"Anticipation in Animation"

Hello everyone, welcome back to my channel, Tradigital Tutorials.
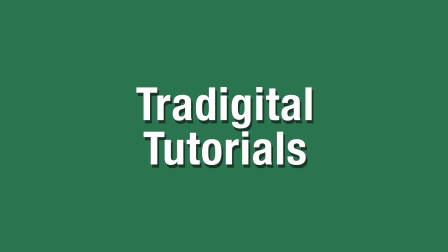For today's video, we're going to be covering anticipation in animation. Anticipation is the second principle laid out in Frank Thomas and Ollie Johnston's book, Disney Animation: The Illusion of Life.
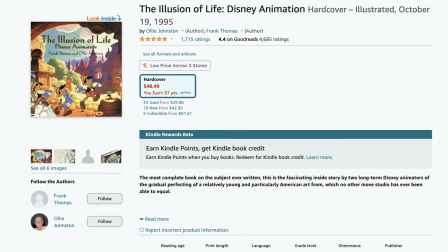Anticipation refers to the movement before the movement, which may sound weird. It helps to picture a pitch in baseball.
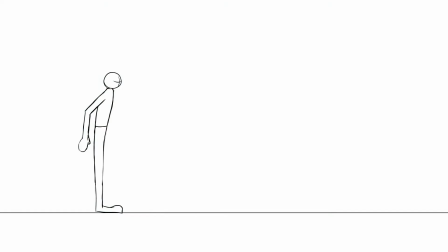When you're throwing a ball, you don't just put your hand out in front of you, then you would have no momentum and it would look a little funny. Instead, we wind up. We lean back, pull back our arm, then take a step forward, and our body leans over, and then our arm slings forward, until finally we release the ball. In this example, the wind-up is the anticipation of the movement. Without it, we couldn't generate the momentum needed to get the ball to home plate.
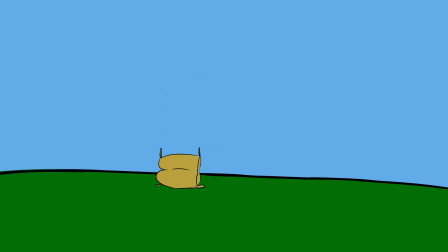This effect also applies to our animations. A benefit of animation is that you can push the boundaries of what is real, but you still have to be realistic. If we just move an object, the audience is going to wonder how it got the energy to do that. It may also be too sudden for the audience, so the movement may not be clearly articulated.
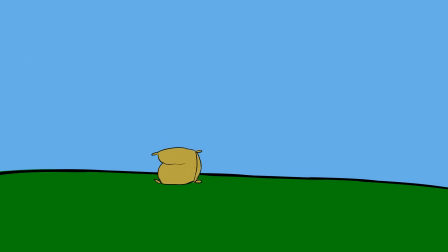In this video, the example I'm going to be using is a flour sack. The flour sack is a great object to practice with when making animations, and using a flour sack has been a common practice since the 1930s.
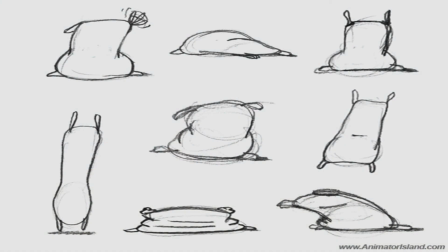It has a semi-rigid body, but is able to flex and bend.
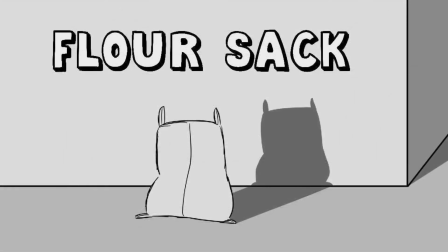Also, it forces you to learn how to animate emotions using body expressions, since the flour sack doesn't have a face.
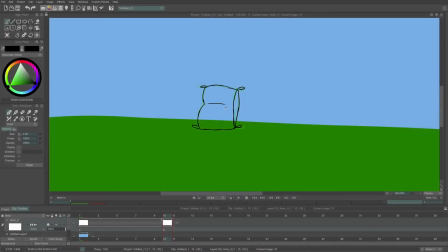I encourage you to try to use the flour sack once you feel comfortable. In this animation, our flour sack is starting on the ground. In order for us to make the flour sack go up, we first have to squash it down, which is the anticipation for the jump.
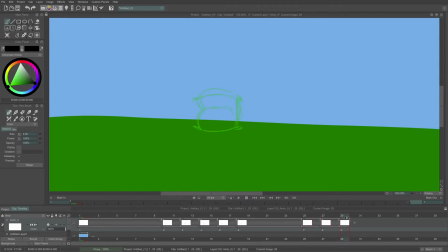This is just like when you bend your own knees before you jump. After we bring the flour sack down and hold the frame, we can begin to bring it back up.
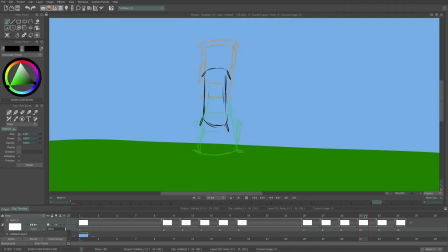At first, we'll stretch our flour sack and use fewer frames, as this is when the object is moving at its quickest. Once it begins to reach its peak, we start to pull back on the stretch and slow it down by adding more frames closer together. Once we bring the flour sack to its peak, we can bring it back down to the ground. Again,
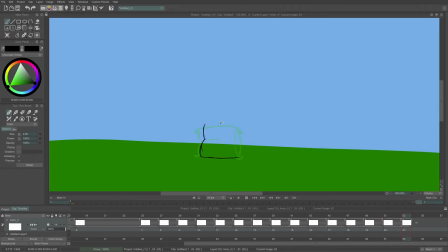starting off slowly since it hasn't yet reached its maximum speed, and then speeding it up and stretching it right until it hits the ground where we squash it again.
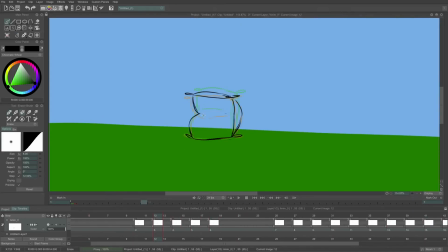Since this is a flour sack and it has some weight to it, we can also make it slump over a bit.
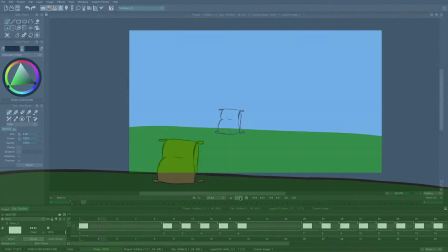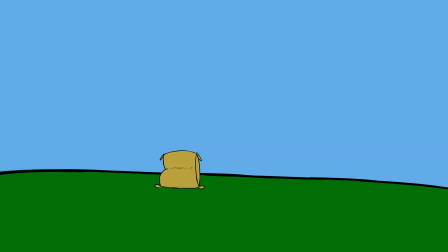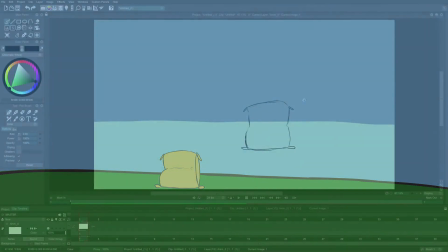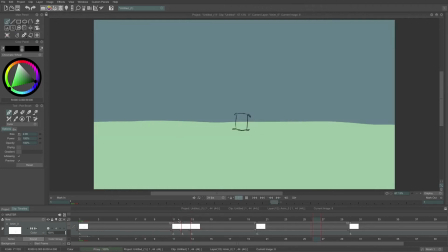Another practice that we can do with this flour sack is combining anticipation with squash and stretch and changing the perspective. In this next example, we are going to have our flour sack hop away from the camera. We go through the same process that we just did before, but this time we have to shrink it as it goes towards our vanishing point, or the horizon line.
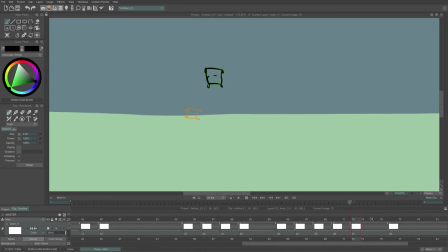Shrinking it and having it go towards our vanishing point gives off the illusion that it's hopping away from us. Now I just finished up the animation by adding color and shadows, and here's our final product. Right now it doesn't matter to me that it is a little bit messy.
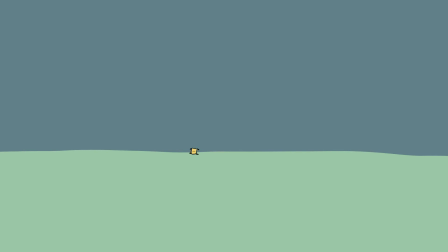We can always go through the animation and clean it up later. What is most important right now is that we have the movement and timing correct, and the volume of the flour sack stays consistent throughout the video. Especially since we are beginners, I think it is important to first nail the animation's movement and story instead of having perfect drawings, and especially on a rough pass.
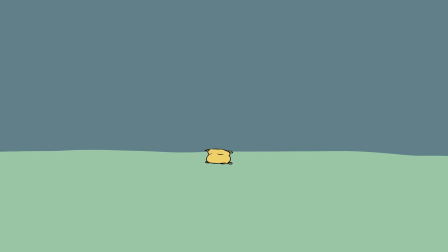Related to anticipation is the concept of follow-through. Going back to the pitching analogy, a person throwing a ball does not stop as soon as he throws the ball.
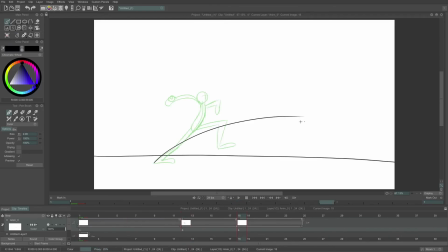If he did, it would seem more like a robot than a man. Instead, his body keeps going forward since he just had all this momentum.